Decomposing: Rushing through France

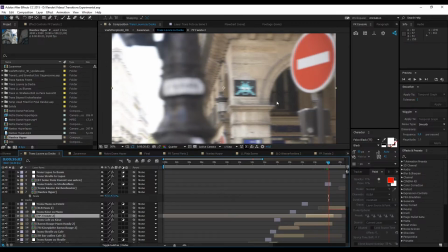12:41 It's actually we're going to the left because there's this very bright spot.
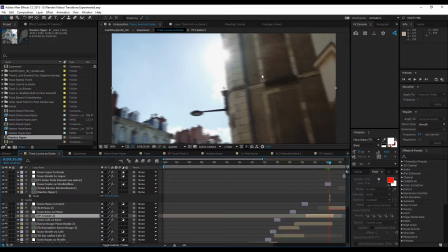12:49 We're moving to the left here. And then in this video we were actually also moving to the left for real.
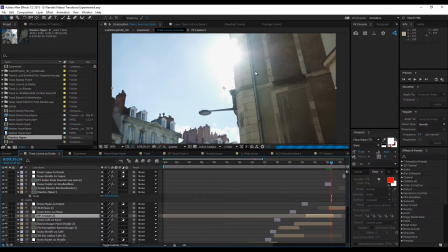12:57 It's not the transitional effect. And then I'm just going to go through a few quick examples to show you how I connected shots, and then later in Premiere I can show you some more ideas.
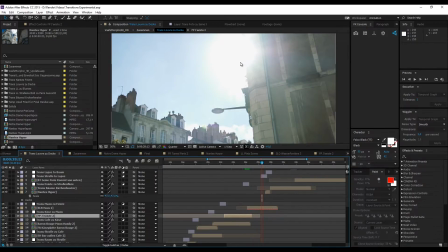13:10 And here we're actually using the sun flare to make our image all white when we're actually zooming in there. Or not all white, but very bright. And you can see here that our last image
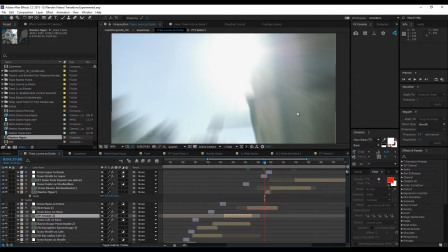13:29 is a very bright spot here and kind of darker spots on the right and a bit on the left.
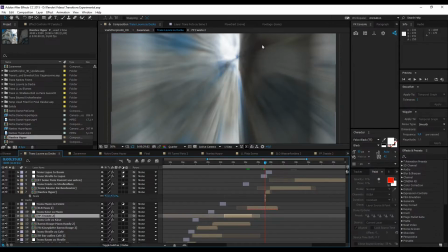13:34 And this more or less is the first image you see here.
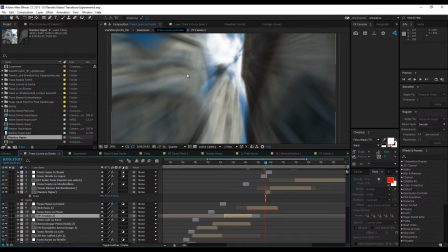13:40 There's this very bright spot and darker points around here.
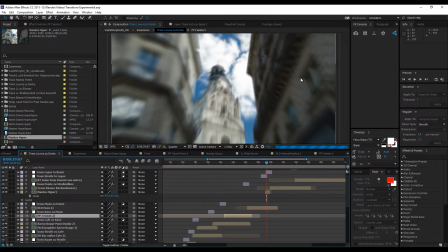13:44 And because this is a hyperlapse that I've shot, actually my first one ever, it has only 23 frames.
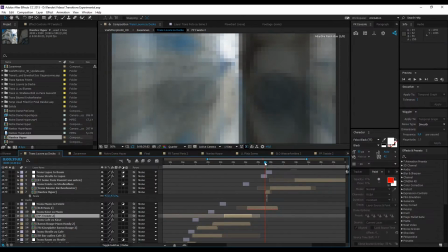13:51 So it's happening so fast that you don't actually see that those shots, they match together okay, but not super well.
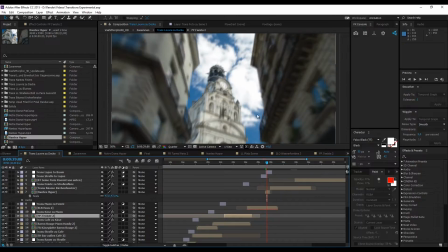14:01 But since by the time it is sharp, you see this bright spot here, and you're moving so fast that actually at the end I did the exact same trick.
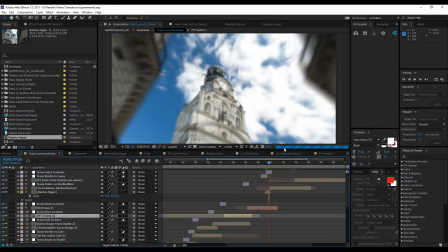14:11 I just scaled into the bright clock of the church,
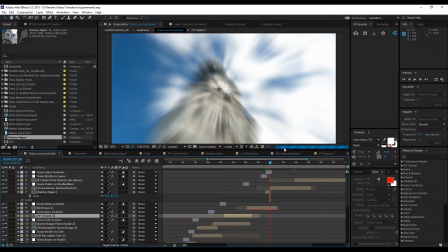14:18 and then we've got this very bright picture,
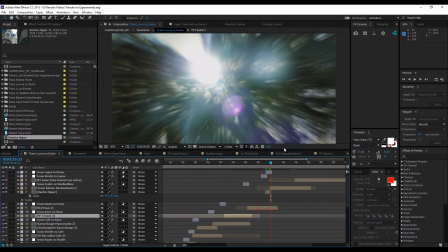14:21 and I've used it to go to the tree and the sun flare once more.
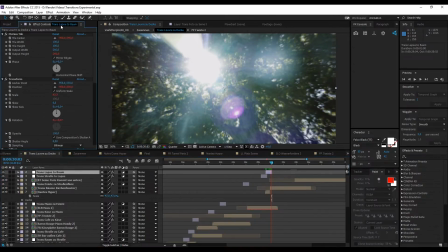14:30 So about those transitions, actually I've got them from Baker tutorials. They're called Baker Easy Transitions, and it's not a plugin, it's a preset, so you can't really say that I've got them from Baker,
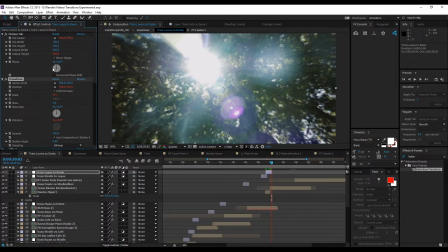14:44 because those are all effects from inside of After Effects that you can also do, so you actually don't need Baker Easy Transitions, but it makes your life a lot easier, and credit where credit is due, because it actually gives you access to the motion tile, the transform, scale,
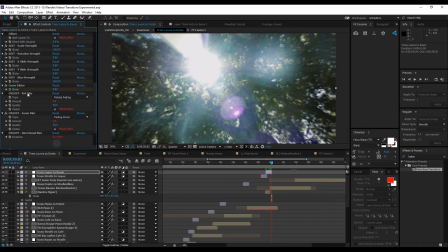15:02 rotation, X slide, Y slide, and then also rotational blur, zoom blur, and directional blur. And if you've got the plugin like I do, also you can enable real smart motion blur.
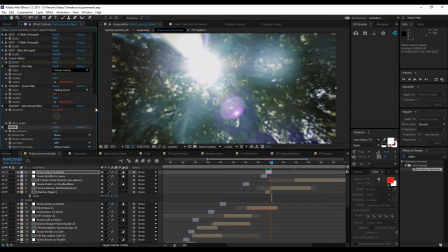15:15 And all those values, as you can see in red, they are linked together by the preset. so that you don't have to go into the graph editor and do like this ease in and ease out of those transitions, so they feel more natural. And actually what you do, I'm just going to link up the tutorial from Baker
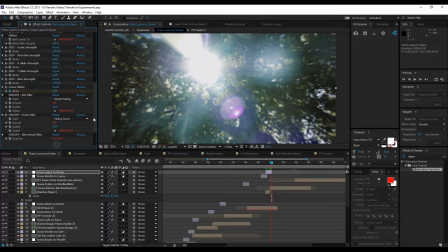15:36 in the description, because he explains it perfectly, because he created this preset and he's got some pretty good stuff. It's around 10 minutes on how to use it, and it's very, very simple. Basically, you select the blur, you select your scale, then
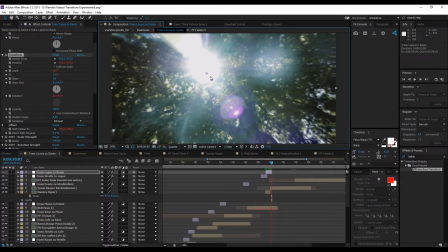15:53 you take an anchor point where you want to go actually in the zooming effect.
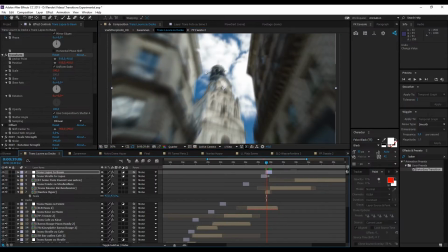16:00 Like here, for example, in this shot, you can see that my anchor point is now set to this clock,
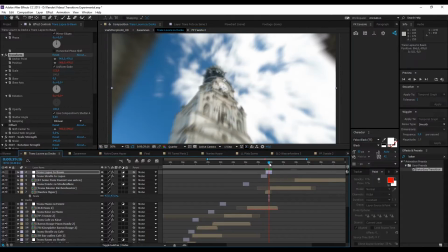16:14 and therefore we are going to zoom in there.
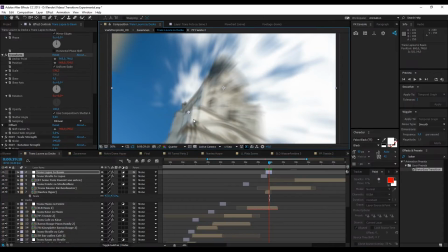16:20 If I set the anchor point here, you can see what this changes actually. We're moving around, and also so does the motion blur. So now you see there's actually this edge, but if we zoom right in here, you don't get to see it.
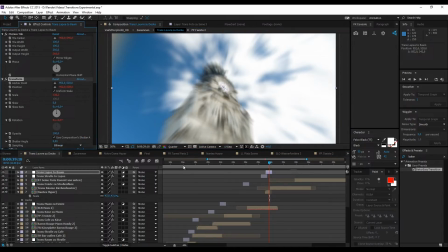16:37 So I'm just going to link this up, and then I'm just going to show you the final steps that I did here. So I've did around, this is around 40 seconds right here.